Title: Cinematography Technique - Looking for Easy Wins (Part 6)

All right, hello ladies and gentlemen, welcome back to the channel. Today, continuing our look inside of the same exact room that we were in last time, except this time, instead of nighttime, instead of interior, lit by moonlight, person sleeping, pretty much the hardest lighting setup that you can possibly ask of a cinematographer, we're doing the easiest. Right? We're gonna do daytime interior. We're gonna look essentially 180 degrees, which is not that bad in a situation like this. There's not that much room to cover. A couple of downsides. The room is a little bit small. It's a little bit pokey, but there's no white walls. We're starting to win. We're continuing our look at exactly how we got this commercial done. Before we do that, though, I should mention the Patreon group. It's in the link in the description below. It's how you support the channel. It's how I'm able to do all of these things time and time again on all the jobs that I work on. The support that I get there allows me to do the breakdowns. As a little reward, you get more access to both past breakdowns, like stuff that we've done in the past like this. For the past 10 years, the podcast has been running. There's thousands of hours of either breaking down other people's work or my own, or nowadays, really, it's getting involved earlier on in the process. So one of the downsides of looking at something like this,
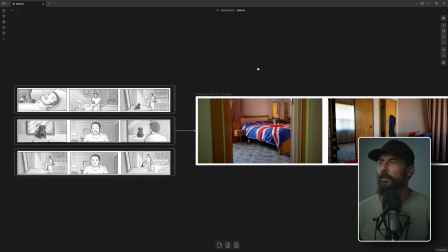(1:21)
if we jump in, one of the downsides is you're looking at the information after I have already organized it.
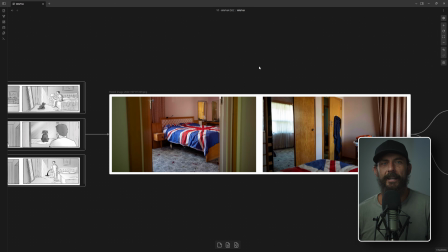(1:27)
Right, we've already taken, rather than just looking at raw data of this is the location that you've been given, this is the story that you've been giving, we've already organized it, like we've already chosen the angles inside this room. So you're not seeing that part of the process. If you want to see that part of the process, because that is the job,
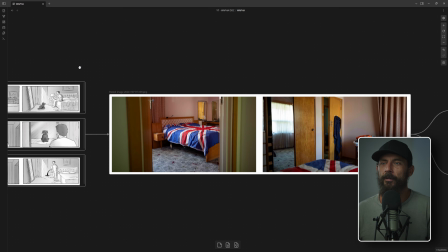(1:43)
you can do it over on Patreon, because there we take you through almost in real time as the jobs are coming in,
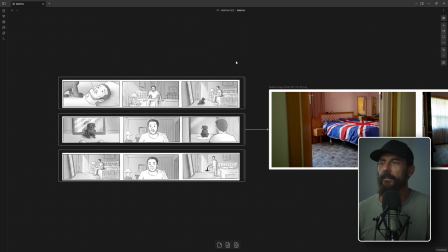(1:49)
as we're making these decisions, what are the things we're leaving out, what are the things we're including, and yeah, that's what you get as a little reward for helping out and supporting the channel. So if you want more of this stuff, the link is in the description below.
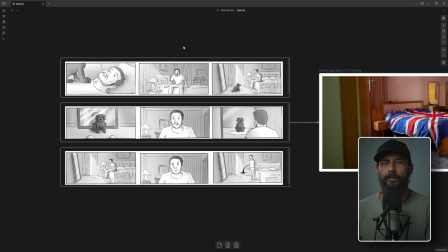(2:01)
Okay, now this is probably this is the 4th or 5th volume of this commercial that we are looking at. Last time we looked at a nighttime interior in this exact same room, and really we should be paying attention to the wide here.
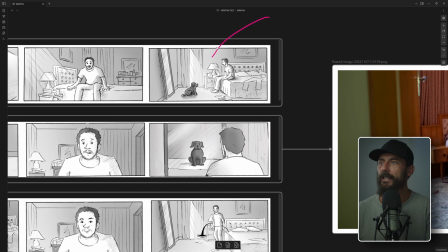(2:13)
In this same room, we shot a wide, not from exactly this same angle, but now you get to see the window that you didn't get to see in the last breakdown. If you haven't seen that breakdown, also the link is in the description below. So let's look just at the storyboard.
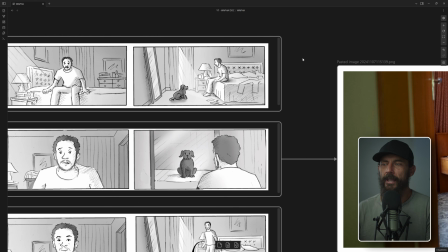(2:29)
Mind you, we have already chosen this angle inside of this location for this storyboard. So we're cheating a little bit. Why are we looking this way in the storyboard?
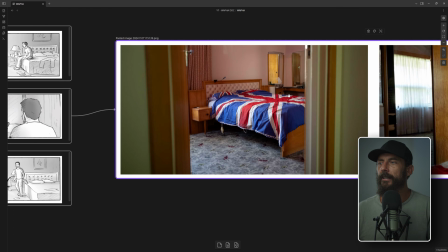(2:38)
Well, for that, let's go to the actual location itself. And we're going to jump out here, and really this is the angle that we have to look at.
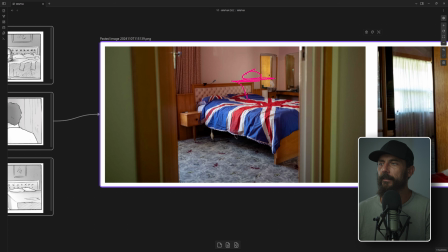(2:45)
So we have, the scene is guy on the bed, and he's looking in the mirror, which is going to be against a wall. So he has to be looking in the direction that will allow him to see the mirror. And we have to be able to see the dog on the ground as well in the wide shot. Okay, those are what are being asked of us by the director.
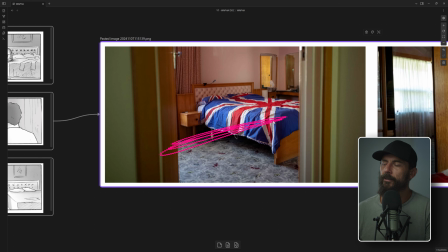(3:05)
Now, the room isn't big enough to be able to do that, except on a very wide lens, which we don't want to do, because then we end up seeing more of the world. And as the room gets smaller and we start to see more of the world, that means we have to have, by default, there's less things that can be on the ground affecting the mood and the shape and the contrast.
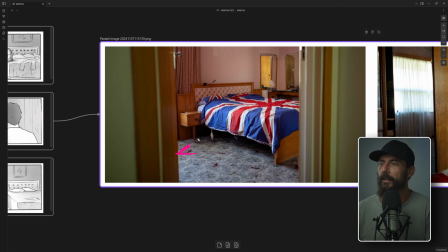(3:24)
That is all of the lighting equipment. If we're in here, just imagine you're in this room, and instead of being out the doorway on a 50mm lens, compressing all this space, allowing us to have all of our little lighting elements inside where you can't see. Imagine we're in the room on a 14 and you're seeing,
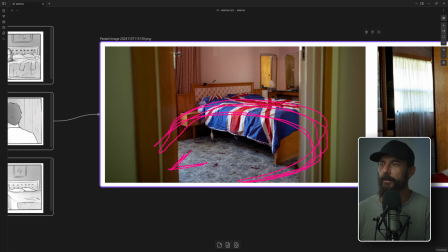(3:43)
270 degrees of room and floor space and ceiling. We're not able to do that much with the contrast and with the depth. And that's what we're trying to avoid. We want to give ourselves the maximum opportunity to do those things, right?
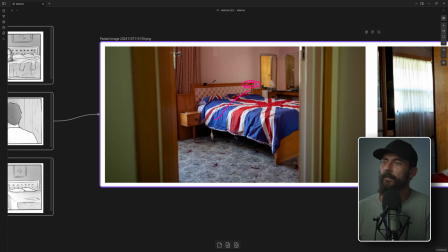(3:59)
So we could have, rather than have the guy sit here looking this way into the mirror, maybe we have him sit over on the other side of the bed. What's the problem with that?